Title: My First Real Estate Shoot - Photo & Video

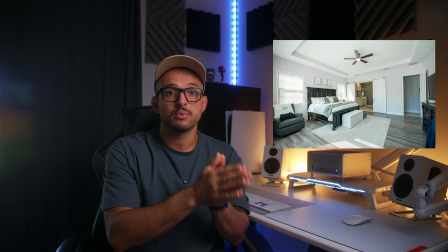(0:00)
This is the key when shooting interiors with bright windows. Let the room breathe.
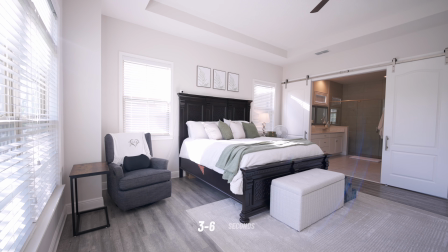(0:05)
Don't rush to pace either. I found that 3 to 6 seconds, have a game plan.
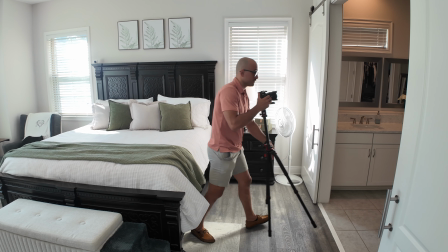(0:10)
Without a flow, you'll bounce between rooms and waste. All right, so I shot my first real estate listings, and not just one, but two in the same day. It was a full day grind, but I learned a ton, and I want to share exactly how I approached it.
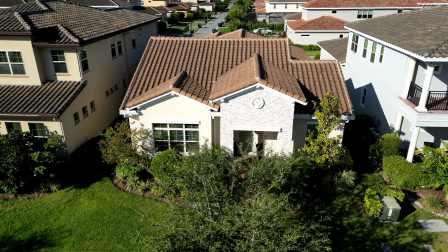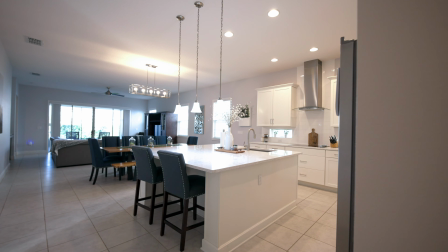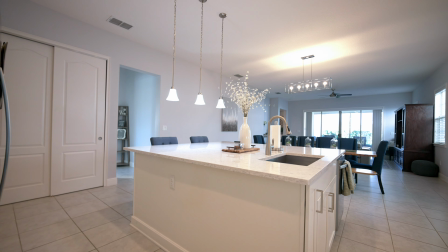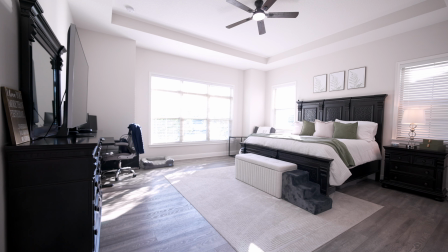In this video, I'm breaking down the camera gear I used, settings, shot compositions, my shooting flow, and what I recommend if you're thinking about jumping into real estate photo and video work.
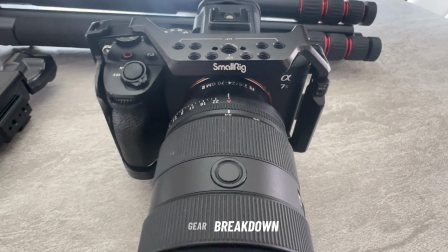(1:16)
So first, let's talk about the gear breakdown. I brought my Sony A7S III for photo and for one of the homes video.
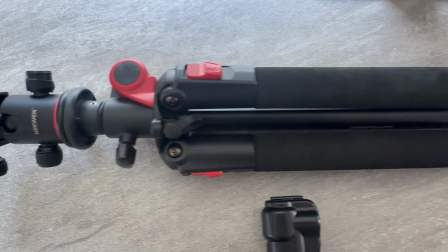(1:23)
I brought my tripod for steady HDR bracketing shots, my Osmo Pocket 3 for the other video walkthrough, shot in normal 10-bit auto with the 15mm wide angle lens attachment.
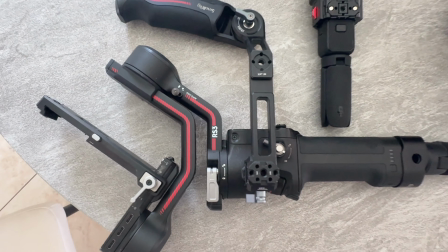(1:36)
And for home 2, I used the RS3 gimbal paired with the Sony A7S III for that cinematic walkthrough feel. A bonus, I also used the Sony Creative Imaging app to control my photo captures hands-free, so there was no shakiness when I did do the bracket shots.
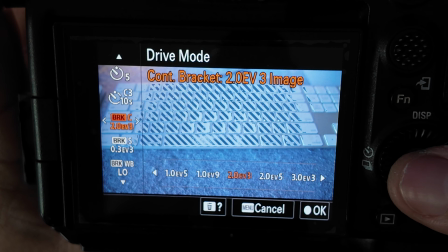(1:54)
Now, for photos, I used HDR bracketing, shooting 3 shots at 2 stops apart.
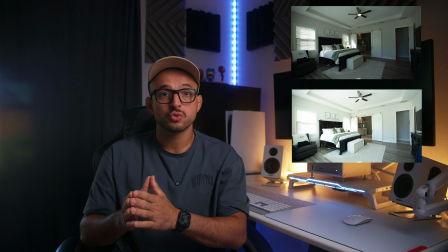(2:01)
That gave me 1 underexposed shot, 1 neutral, and 1 overexposed shot per frame.
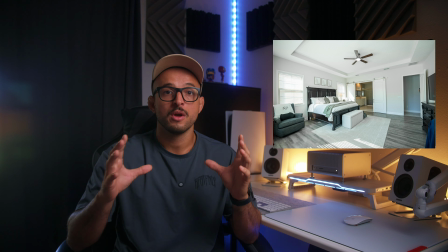(2:08)
Then I'd merge those in Lightroom to retain both the window highlights and the indoor shadow detail. This is the key when shooting interiors with bright windows and dark corners. It saves you from having to mess with flashes or artificial lights.
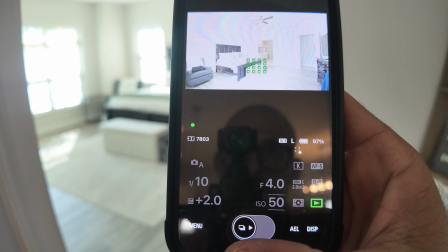(2:23)
And by controlling everything from the app, I didn't risk moving the camera when triggering the shots. In terms of the video portion, I shot in 4K 60 frames,
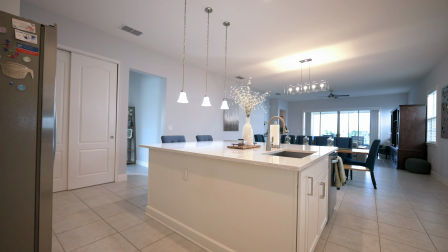(2:33)
which gave me the flexibility to slow footage down in post and keep everything looking super smooth. Now, if you're asking which setup I'd recommend, it depends. If you want something fast, easy, and still high quality, go with the Osmo Pocket 3.
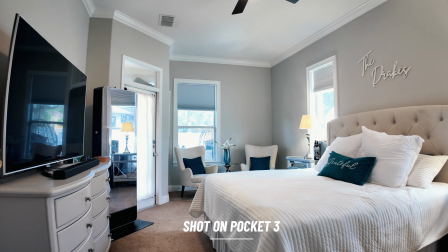(2:50)
Super convenient, great stabilization, and with the wide angle lens, it's perfect for those tight spaces. But if you're going for that cinematic high dynamic range look and don't mind putting in more time in post,
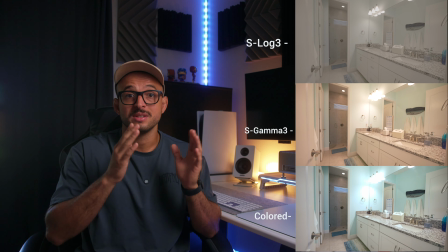(3:02)
definitely shoot with the S-Log on your Sony setup, but just be ready to color grade. Now let's talk composition.
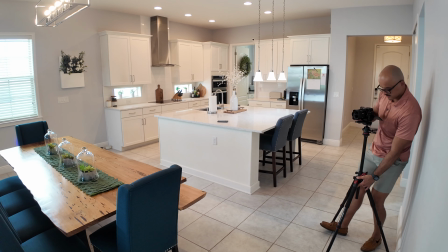(3:10)
For photos and videos, I shot mostly at chest level using leading lines to guide the viewer's eyes.
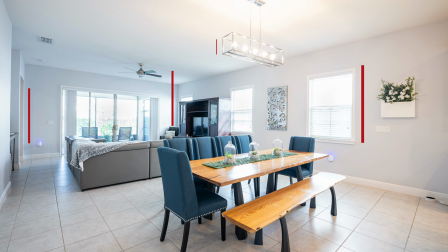(3:18)
Think countertops, edges of walls, or door frames to align your shot with. Now, for certain things like bathrooms, couches, or anything lower to the ground, I recommend dropping the camera closer to hip level.
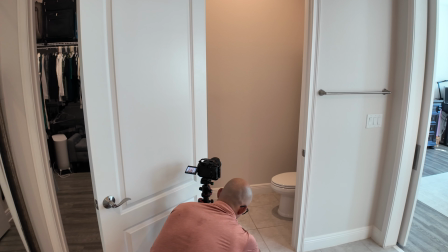(3:32)
It just frames those elements better without making the room look too distorted. Now, in terms of shots, I captured 2 angles for all the main rooms.
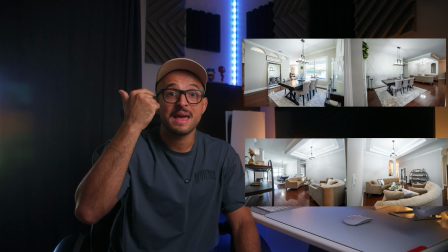(3:41)
Think living room, kitchen, and the master bedroom, and etc. Smaller spaces like the laundry room or closets, 1 shot usually gets the job done. With that being said, the key is to keep it clean and consistent. Remember to keep all the lights on, toilet seats down, hide any trash bins, laundry, or anything distracting in the shots. Don't make my mistake that I did on my first home where I had the toilet seat up on accident. But I learned and pivoted to the next home. Let's talk video strategy now. When shooting video, I try to match the photo composition with the same angles and the same framing.
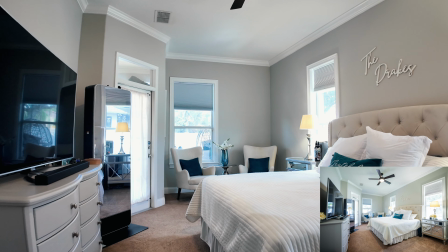(4:22)
This keeps the final media package consistent throughout the whole thing. But one thing I truly do focus on is always move the camera forward and not backwards.
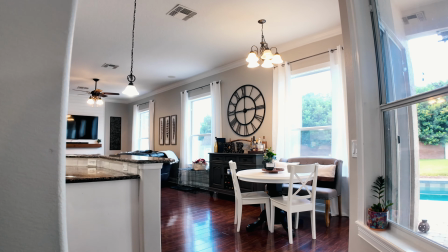(4:33)
It mimics a real walkthrough experience, while moving backwards just feels very unnatural.
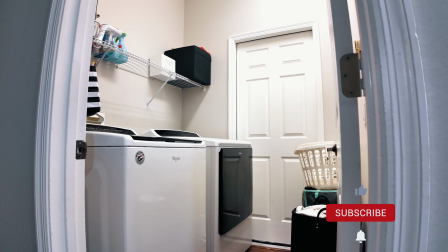(4:39)
I also shoot everything with intentional motion. Whether I'm using the Pocket 3 or the RS3 gimbal, the goal is the same. Let the viewer feel like they're walking the space comfortably while still storytelling. And remember, don't overthink it. Let the room breathe. Don't rush to pace either.
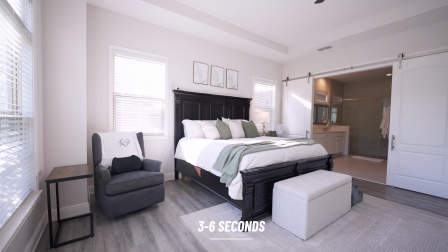(4:58)
I found that 3 to 6 seconds is the perfect amount to showcase without the viewer getting bored.
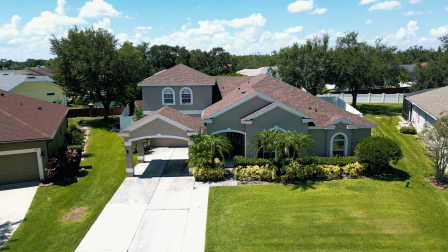(5:04)
And as for the transitions, simple cuts and limiting the zoom ins and the speed ramps from distracting the viewers. A little goes a long way. So you're probably wondering, Jim, what's the flow approach when you go into this house? How do you attack each room? So the way I found to not miss anything was when I walk through the door,
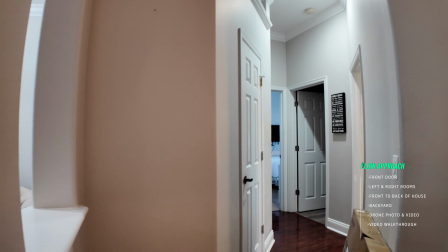(5:26)
I start attacking the rooms on the left and right, and then I start working from the front of the house all the way to the back,
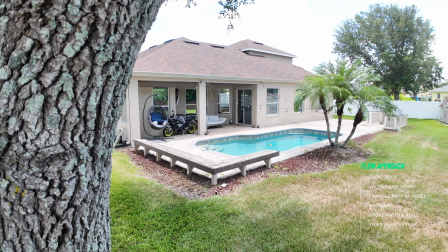(5:33)
and then finishing up on the backyard. Once all those shots are done,
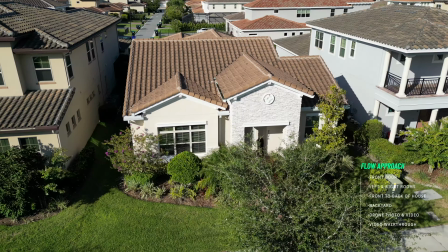(5:39)
I took out my drone and I did a push in and a parallax shot of the front of the house, including some still photos,
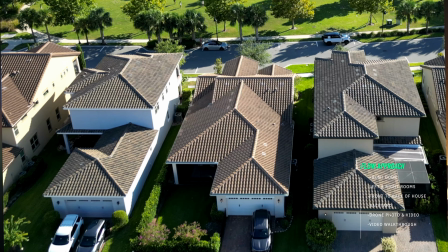(5:48)
then moving on to the back of the house to also get a pull out shot and parallax of the back of the home,
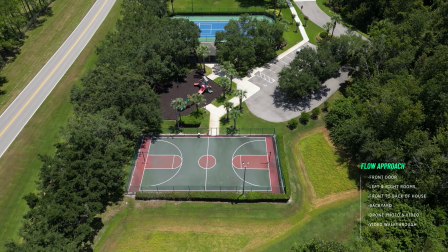(5:57)
while also including a shot of the community and the amenities that are featured in that property. Then I did a final walkthrough of the house for the video portion.
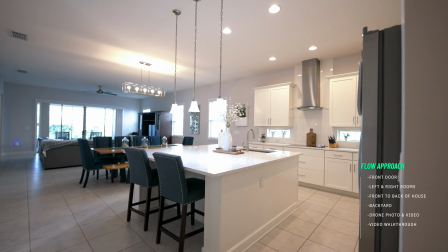(6:10)
This time everything was already cleaned and staged, and I could just focus on the camera movement room by room, same sequence as the photo.
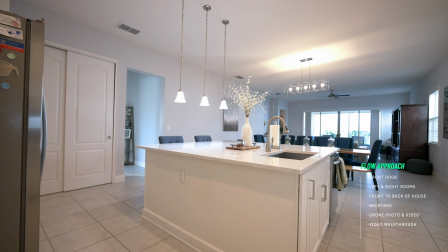(6:19)
So it made it super easy and efficient, and I didn't miss anything. So what are some takeaways here? If you're doing both photo and video, trust me, have a game plan.
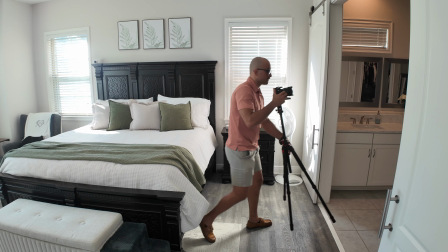(6:30)
Without a flow, you'll bounce between rooms and waste time.
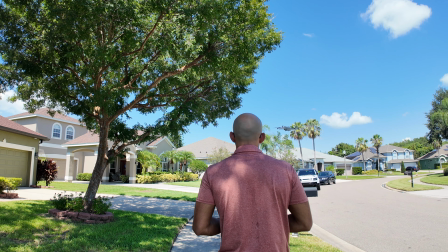(6:33)
Each home took me about an hour and a half, and that was with the drone, photos, and video, so budget your time accordingly. And if I had to do it again, I'd probably lean more on the Pocket 3 for quick shots, since it saves you so much time without sacrificing much quality, especially with that wide angle lens attachment. And another thing is make sure to double check that the toilet seats are down, lights are on, and that your shots are composed correctly. These are big key things you do not want to miss. So that was my first real estate shoot, 2 listings in one day.
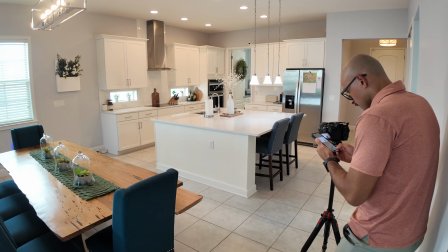(7:11)
I learned a lot, made a few mistakes as I stated, but I picked up a rhythm that I can now use going forward. And if you're starting out, hopefully this gave you a solid starting point. So drop any questions in the comments if you have any, hit that like button, and I will catch you guys in the next one. Make sure to subscribe for more content. As always, guys, stay intentional. Peace.